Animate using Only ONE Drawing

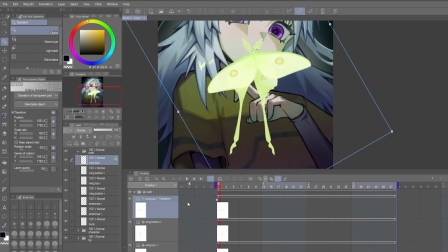Since I want to rotate the moth, I'm going to key in the value -30 under the rotation angle parameter in the Tool Properties window. Now the layer is rotated at the right angle that I want, and I'm going to do the exact same for every moth layer.
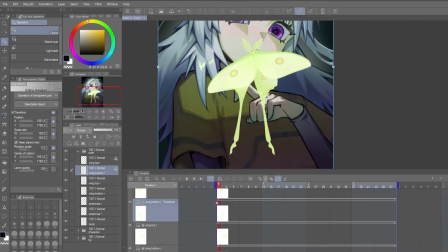Enable keyframes, add keyframe, and rotate -30.
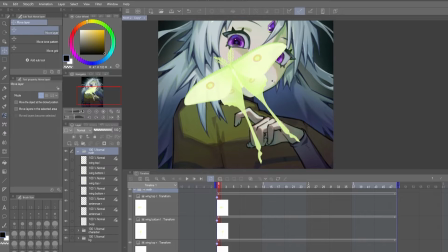When the moth's entire body is rotated at the angle I want, I'm gonna select the layer group and adjust its positioning. Before doing anything else, I went back to the first keyframe of each layer and adjusted the anchor points
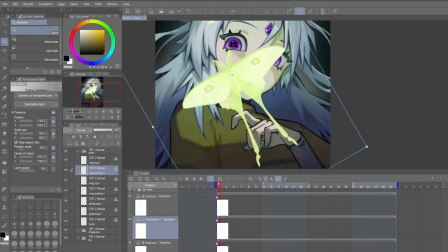so that the wings will be anchored to the center of the moth's body and the antenna to be centered to the moth's head. If you're wondering why I didn't just rotate the entire moth layer group instead of rotating each layer,
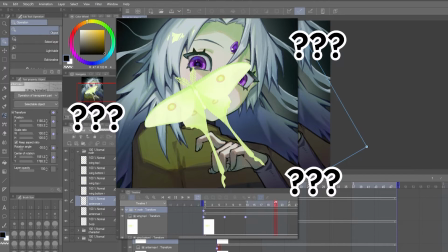This is because weird things happen when rotating a group of layers that use scaling parameters, which I'll be using later.
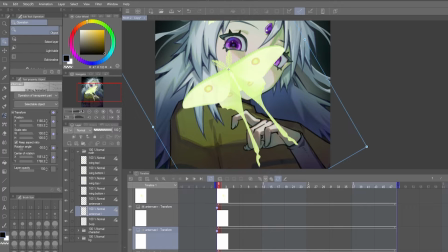So I found this to be the best way to get the result I need. I can start actually animating the wings now. I have 4 wing layers split into top right, top left, bottom right, and bottom left. I'm gonna click ahead in the timeline and add another keyframe.
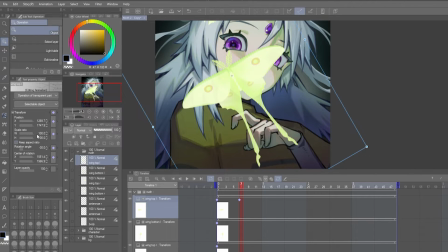In Tool Properties, I'll uncheck Keep Aspect Ratio and change the width to 2. This creates 1/2 of the flapping motion and makes the wing look like it's folding up. To make it complete the movement, I'll select the first keyframe and duplicate it and move it to the end.
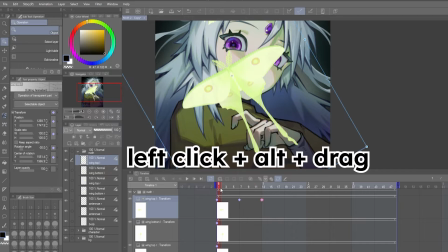You can do this by holding left click and Alt and dragging the keyframe. I'm gonna do the exact same thing for each of the wing layers.
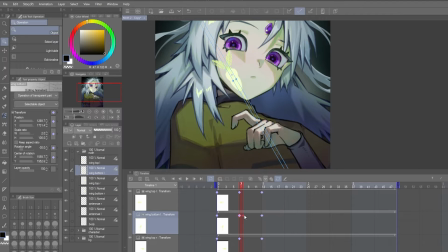I split up the wings into 4 layers so I could also adjust the timing so that there's a bit of delay in the lower half of the wings for a more natural look.
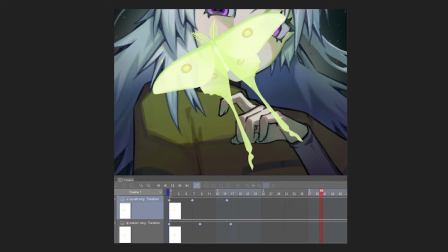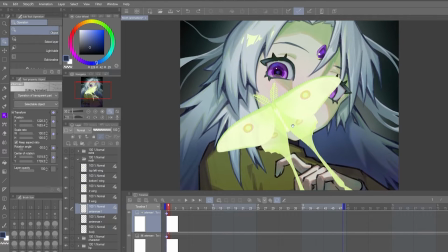The antenna come next. I have 2 antenna layers, one for the left and one for the right. On the left antenna, this time I'm going to the rotation angle parameter and adjusting the value so that it'll rotate downwards a little bit.
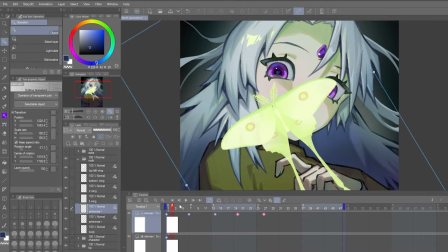You can see me fiddle a lot with the timing of the keyframes, but in essence, I was just trying to get it to move up and down by duplicating the first 2 keyframes to fill the whole timeline.
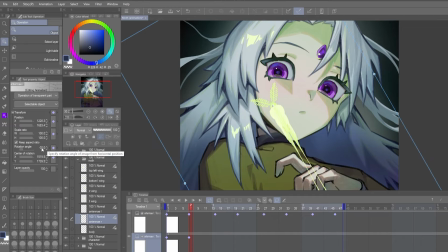I did the same for the other antenna.
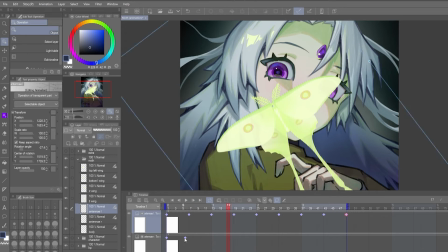If you want movement to loop smoothly, make sure that your last keyframe is the same as the first keyframe so that the movements will connect.
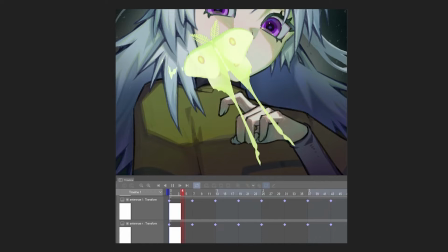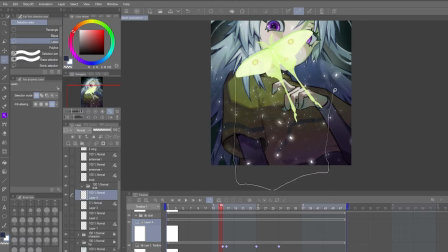And finally, for the moth, I wanted to try make some effects animation, where some shiny dust falls when the moth flaps its wings.
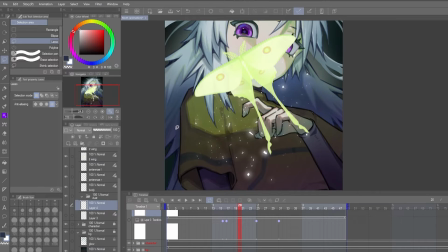I'm first using this effects brush to draw some shiny dust,
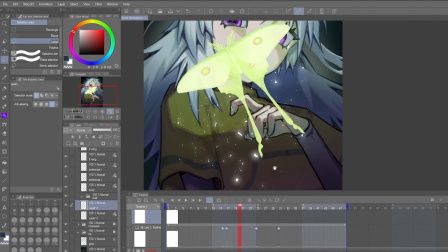then using the lasso tool to pick parts from the stamp to make 4 dust layers.
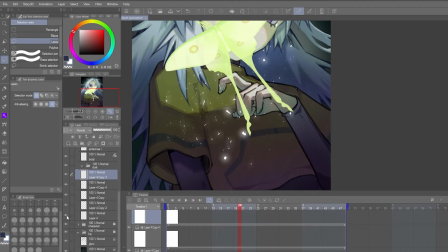This is so I can animate different dust particles falling at different timings, just to look a bit more natural.
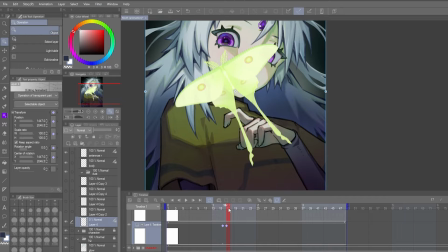This time, I'm using keyframes to make changes to the position parameter by dragging the dust downwards to make it look like it's falling.
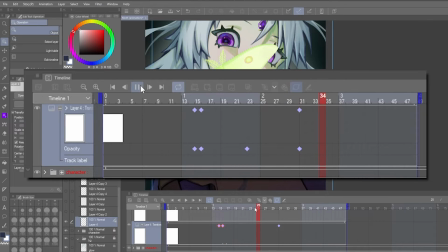To make the dust suddenly appear, I'm creating 2 keyframes right next to each other.
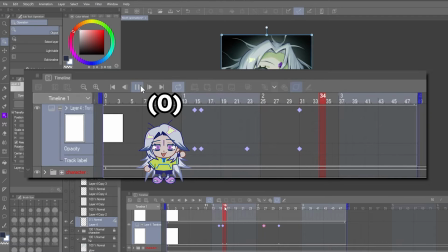The first has the opacity at 0, and the second has the opacity at 100. To make the dust disappear at the end of the motion, I'm doing the opposite, but the only difference is I'm spacing out the keyframes so the dust fades away rather than suddenly disappearing.
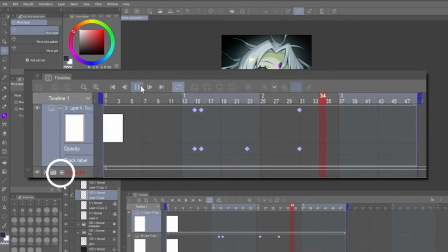Do be aware that you have to click the plus sign on your timeline layer to view and edit opacity keyframes.
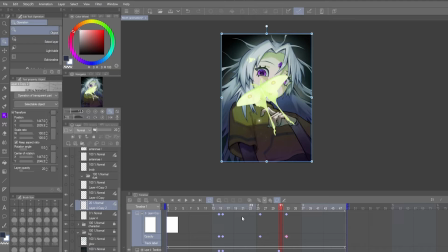You can see me playing around and testing different keyframe positions, eventually reaching a point where the dust falls and disappears at different timings.
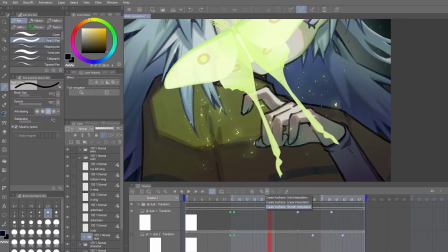You might notice something different about the keyframe color here. This is because I changed the type of keyframe interpolation from its default,
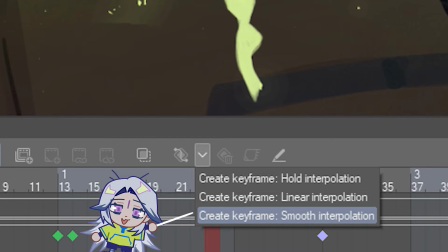which is smooth interpolation, into linear interpolation. Essentially what it changes is the way the dust falls, so when using smooth interpolation,
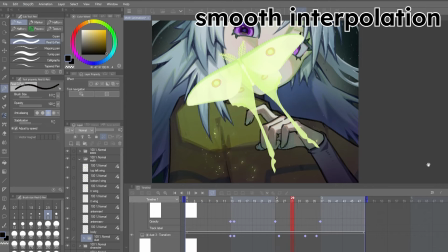the speed begins slowly, then quickly, then slowly again. When using linear interpolation, it moves at a constant speed.
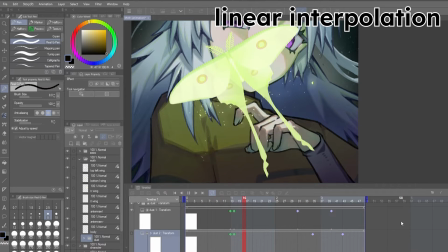Smooth interpolation is great for varied and natural movements, which is why I'm using it throughout the whole animation,
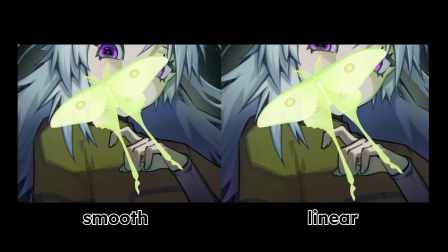but in the case of something falling, it would be more natural for it to fall at a constant speed.
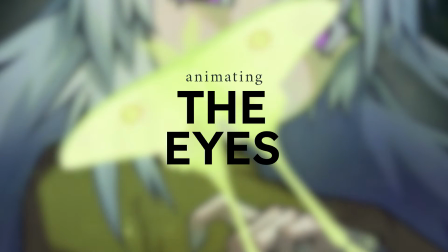Animating the eyes is the easiest way to give life to a character. I wanted to make her look around and shift between a relaxed and surprised expression.
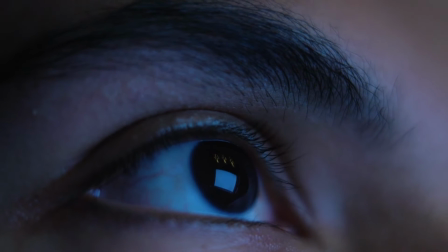First up, the irises. When you observe a person's eyes, the irises can move quick and choppy.
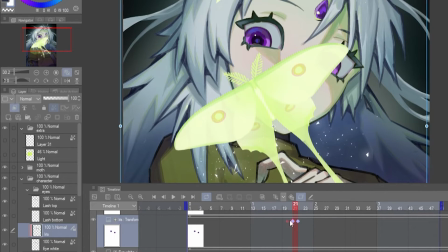With this in mind, I'm being very careful about the exact positioning of the irises in my keyframes to imitate that choppy look. When keyframes are right next to each other, i.e. keyframe 1 to 2, there's no room for Clip Studio Paint to automate and fill in the in-between movements.
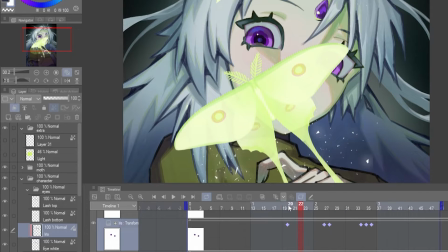This helps me get my choppy movement. When the iris settles in one position of no movement,
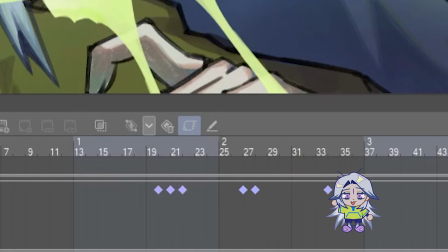I'm making sure to duplicate the same keyframe and allow space in between them so the iris can hold its position.
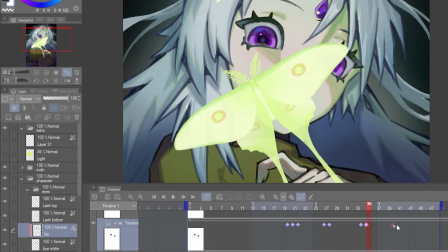I'm also putting most of the iris animation during the parts where the moth isn't moving its wings, so it gives the impression that the eyes are reacting to the moth.
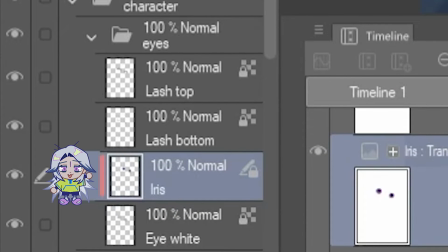And to keep the irises within the boundary, I'm setting the iris layer as a clipping mask so that it's restrained within the eye white layer.
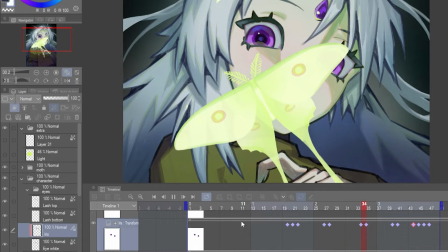This part took a lot of testing and playing around to see what movement I liked the best.
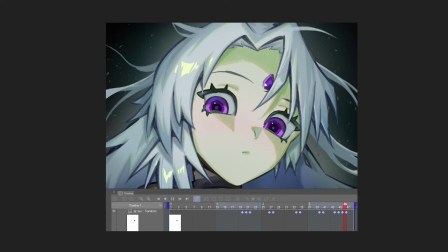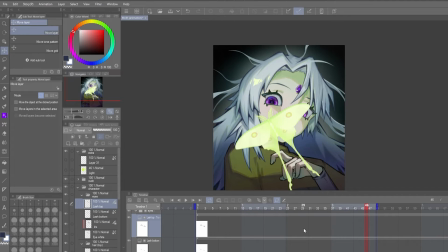For the rest of the eye movement, I split up my eyelash layers into 4, 2 for the top lashes and 2 for the bottom lashes.
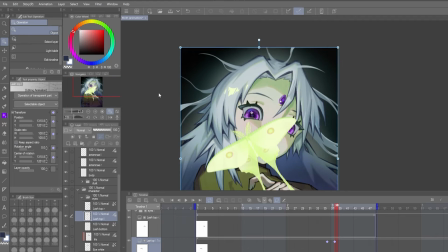This is so I could animate the eyes separately since her face is not at a straight ahead angle. Starting with the left side eye, I'm doing the same as before, enabling keyframes,
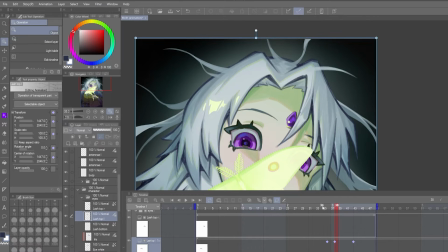adjusting the anchor point to be in the center of her eye, and manipulating the positioning and scaling of the top eyelashes. I'm starting with the surprised expression since her eyes were already wide open.
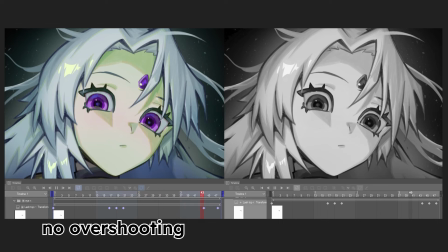Here I'm using an animation technique called overshooting, which helps to exaggerate movements. It's a really simple technique that, in this case, only takes one additional keyframe.
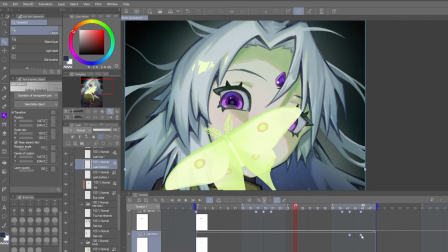To make her relaxed expression, I'm making her eyelids close more by adjusting position and scale, and putting this keyframe at the start and end of the timeline so the movement loops smoothly.
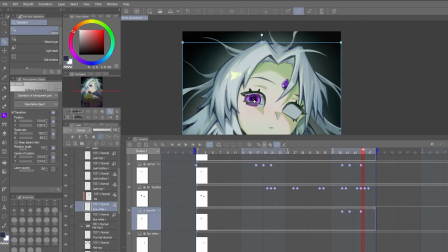When I'm done with the eyelash and lid situation, I'm using the same keyframe technique to align the eye whites so there's no overlap.
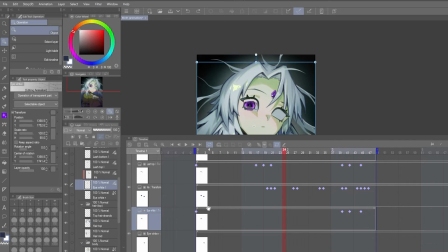And here's how the finished eyes look.
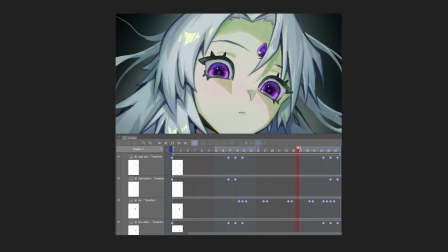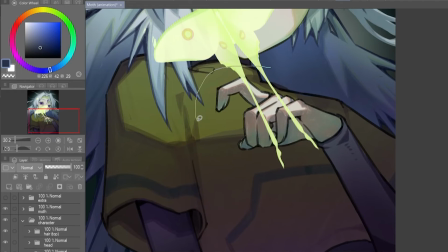More and more small animations are being added to my illustration.
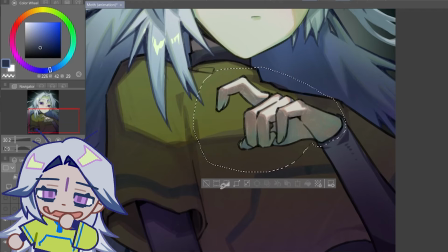It feels a little like witchcraft, bringing an illustration to life like this.
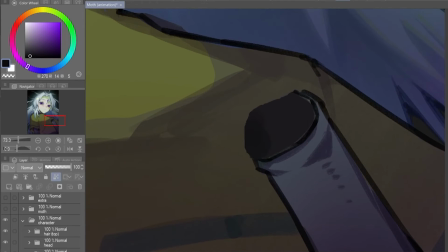I had an idea just to have her arm and index finger move slightly, but unfortunately I didn't plan this far ahead when drawing,
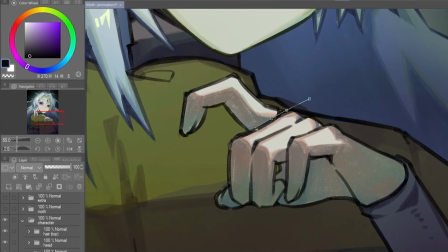which meant that I needed to separate the arm into 3 pieces. I did this by using the lasso tool and cutting up the arm layer. To prevent possible gaps in the animation, I added extra blocks of color to the arm and finger and have them hide behind the hand layer.
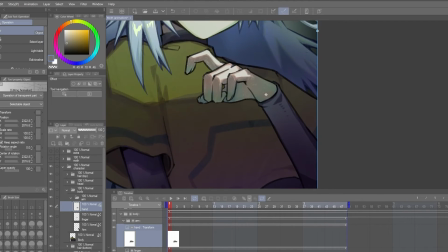Now I can repeat the same keyframe animation technique as before.